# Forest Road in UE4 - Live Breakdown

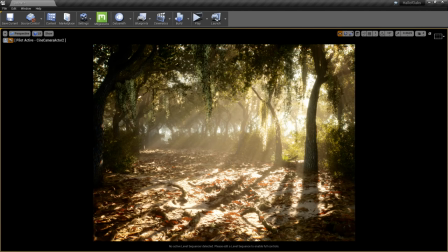uh let's see if i have any other questions okay ali wants to know is there any processing being done or is a light doing all the work great
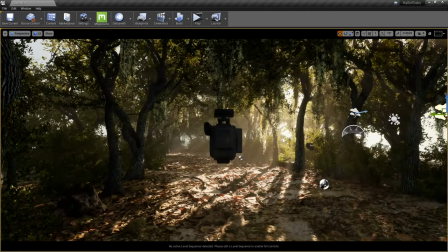question let's attach or let's actually select this camera so you can see it and i will show you the details of what i did there
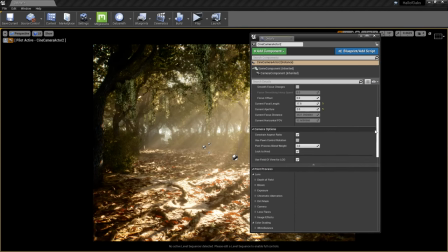is post processing being used but no um no lut's it's all just being done in the color grading so i adjusted the shadows
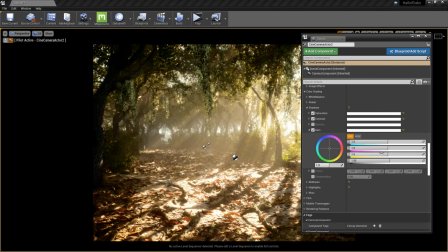to bring up the shadows a bit like i could have brought them up more i could have brought them up less let's see here i just brought them up slightly i kind of made them more saturated too Without the extra saturation, I kind of felt like they,
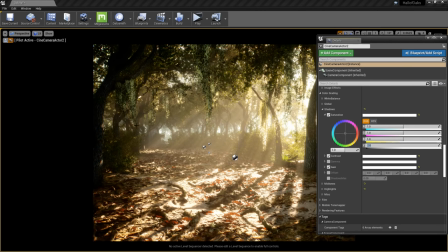it just didn't really pull the scene together as well. It's really subtle. You kind of have to really stare at it to see it. It's actually better seen, like, if you're actually looking at my screen. YouTube compression is kind of iffy when it comes to this stuff. The midtones, I believe I adjusted the saturation up just a tad. If you bring it up too much, it becomes really obvious that it doesn't look real.
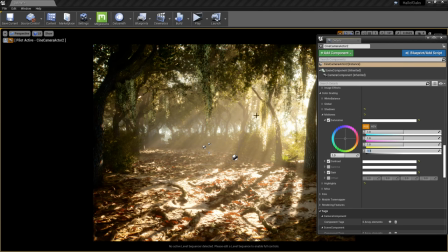1.1 worked well just to kind of get that haziness in there because I wanted a central focus point. And I wanted that light to illuminate this area to really give it that, again, that memory-type feel where it's like a warm, fuzzy happiness.
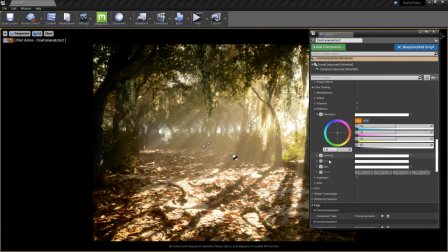And that's what it was for me, so I was trying my best to convey that. I also adjusted the gain and brought that up as well.
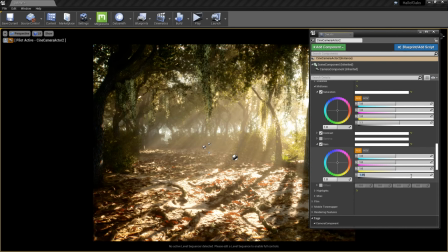So I brought it from the default 1 to 1.35. Very minor tweaks. A lot of it's pretty subtle.
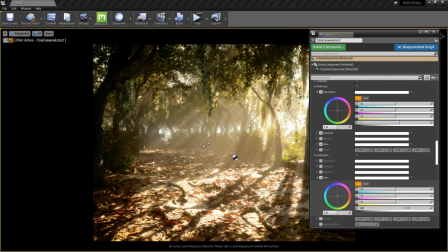Although the highlights, I think I blew them out pretty good. like i went from 1 to 1.5 to make the dirt on the ground really just pop so i wanted that light to have like a strong contrast i wanted it to be contrasty but not like horror contrast more like fuzzy happy contrast uh and to answer
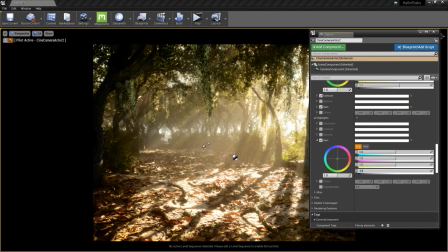tootmoot tv i am not using vxgi i have heard of it i've wanted to try it but i have never gotten around to having the time to set it up so unfortunately know i'm not using that this is pretty much stock unreal 4.22 no ray
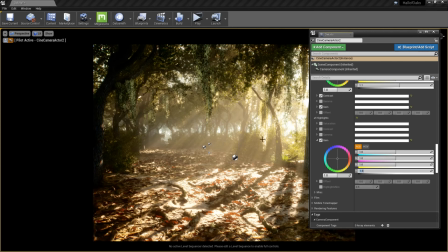tracing just some fancy fun camera work and a basic lighting setup which again as i as i always say at the end of these streams if i can do this you guys can do it too it ultimately just comes down to having an eye for what you want and then just being dedicated
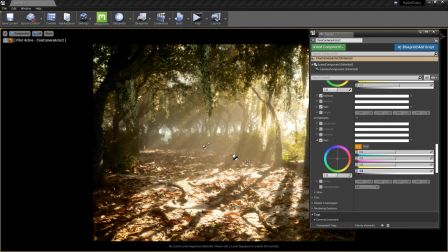enough to spend the time to make it it's very easy for me to get distracted with playing counter-strike or something else but the
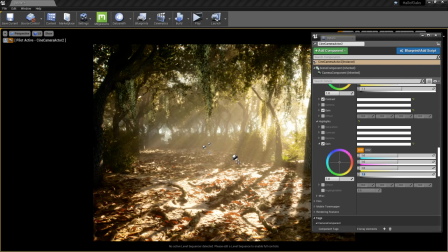entire weekend i was working on this and the two nights uh after i didn't do anything but work on this i after i was done with my work day i just right into here because i was happy i was like just in the zone i i was just thrilled to make something that looked cool or at least i thought look cool
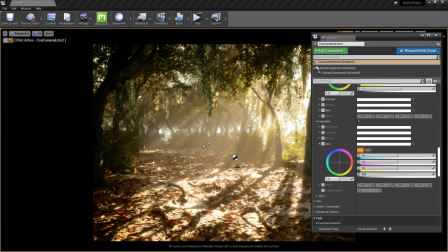so and yes for for anyone who's already asked questions this is definitely unreal engine 4 uh this is not an
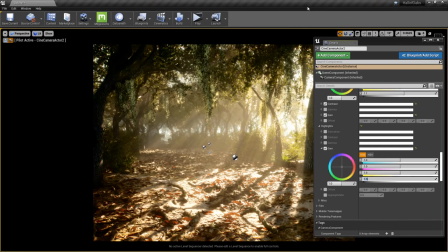overlay uh so let's see and yes this is in real time as well uh again that's yeah i mean i wouldn't be able to do this
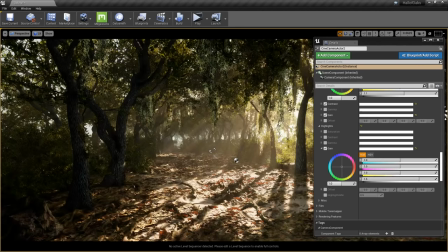if it wasn't so don't worry we're totally real time here we don't we don't do any smoke and mirrors at quixel let's see checking through chat to
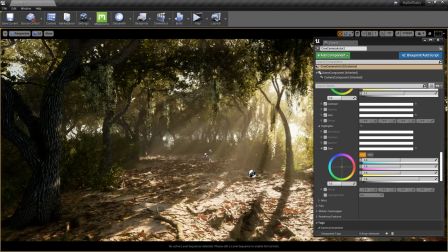see what else you guys have said okay so action leet wants to know are mega scans 3d objects uv mapped for light maps they are not uh
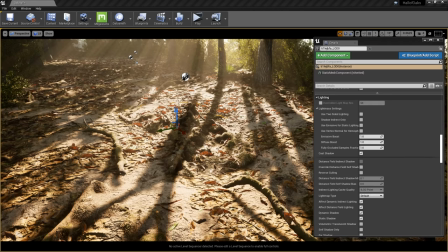actually i don't believe any asset we have is set up specifically for light maps but that's the wonders of unreal let me show you because unreal
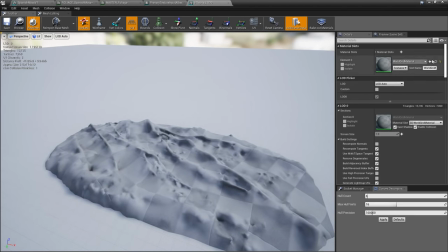actually auto generates light maps so this is a default mesh that i actually didn't even apply the material to in here so let me see if i actually
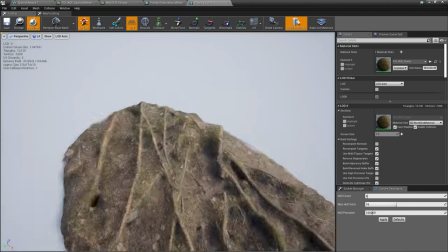called it what i was supposed to yep okay cool so simple enough right let's take a look at the uv map so uv channel one
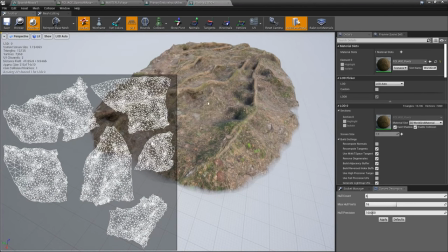this is the light map that was generated from the existing uvs so when you brought in or when i brought this into unreal the first thing i did was
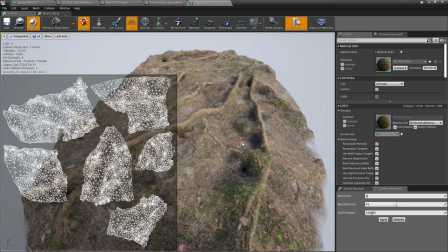after importing it was just let unreal work with its default settings i didn't bother changing anything i let it generate the uvs from its